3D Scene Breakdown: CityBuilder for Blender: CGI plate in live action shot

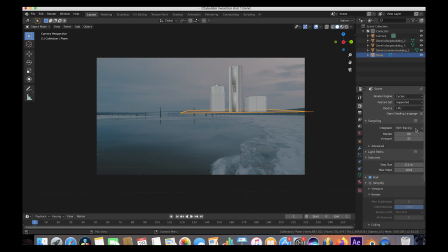[3:31]
I just chose the number of samples that I wanted for scene in this case 86 and then i rendered it out in 1080p resolution and brought it in to after effects for a composite i did render a mist passed for compositing but i ended up not using it just because it was very
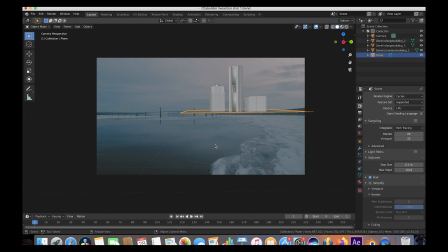[3:47]
easy to add mist since it was so far in the distance in the compositor by itself but essentially if you want to render out a mist pass all you would do is you would just go to the layer properties option here and then you would go to passes and then make sure that
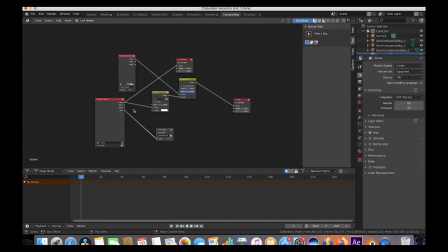[4:01]
your checkbox here is selected then you would go to compositing and then make sure that your mispass has a file output to wherever you want it
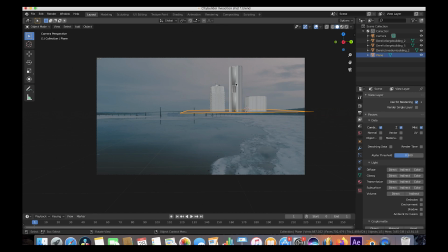[4:09]
rendered to anyways that was the process inside of blender it was very simple pretty much just import the buildings into your scene add a camera add the background image match the perspective match the lighting and literally no 3d tracking inside of the 3d program and just exported the image
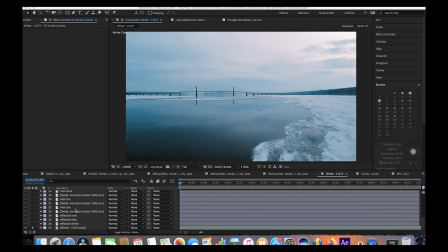[4:26]
for compositing and usually i do my compositing inside of after effects hopefully i can do some compositing tutorials for blender as well but i still need to get into that some more right now i'm much more comfortable in after effects what we did in after effects was also pretty simple but we did a very simple 3d
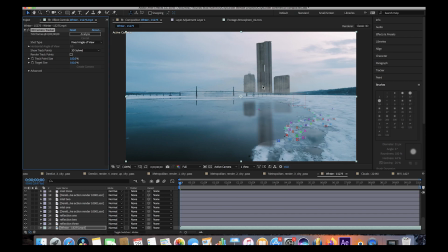[4:43]
track of the scene and then we created a null object for our background here so we could track all three of our buildings into the scene then what we've done here i'll go ahead and start from scratch i'll go ahead and disable some of these layers all right so here's our render just overlaid basically onto our scene without anything.
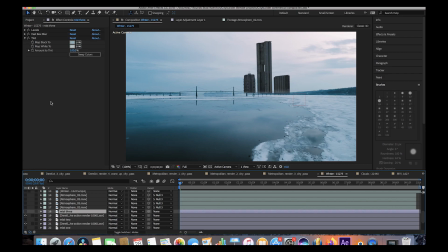[5:00]
Then I duplicated those layers and added a tint and played with the levels to essentially create a little bit of mist on each of the buildings and then messed with the opacity of each of these layers. That was our next step. Of course it also helps to add some variation in the mist paths which is why I added all these atmosphere layers.
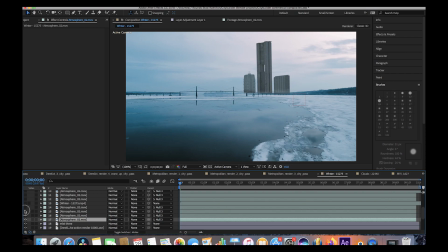[5:18]
So essentially these are just stock footage of atmosphere that I just added over top of everything which kind of creates a little bit more of a organic feel to everything. Then this layer right here, this is just a mask of the road in the foreground here so that it overlaps like it's in the foreground, like it should be.
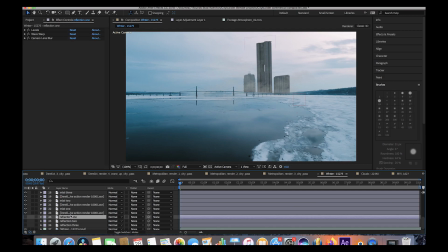[5:37]
And then yeah, pretty much to create these reflections, I duplicated the render of each of these buildings and then I rotated it down into 3D space to create where I would expect the reflection to be if this were actually in our scene here,
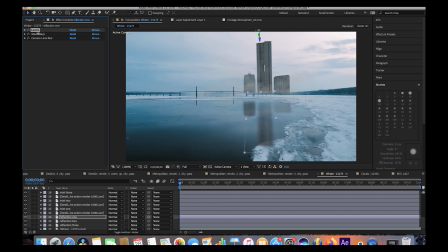[5:50]
obviously. And then to create the reflection look I essentially added a levels effect to adjust for color correction a wave warp to create a little bit of warping and animated warping so it kind of moved over the course of our footage and then I added a camera lens blur to kind of blur it
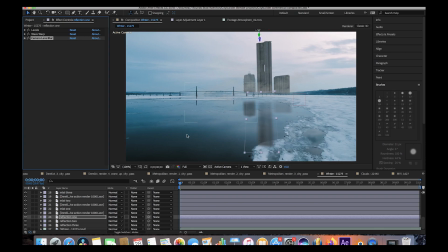[6:06]
into the rest of our shot like the rest of our sky reflection right here and yeah that's pretty much it guys that's how I made the
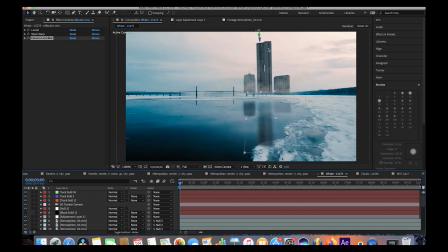[6:13]
shot in blender of course I also added a layer of color correction at the end here just to make it give it that more cinematic look but
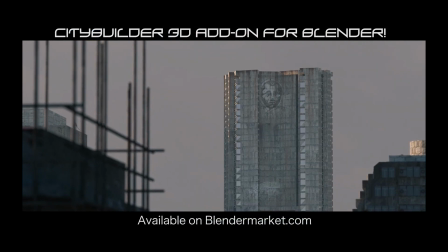[6:20]
obviously the style of color correction that you choose is up to you. Anyways, guys, that's it for this video.
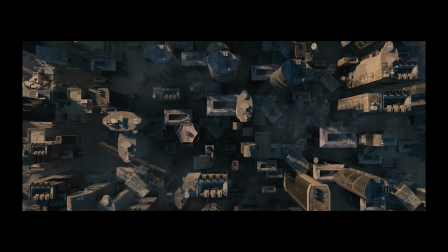[6:25]
I hope it was helpful. As always, feel free to leave any comments if you have any questions or suggestions, and I'll see you guys next time.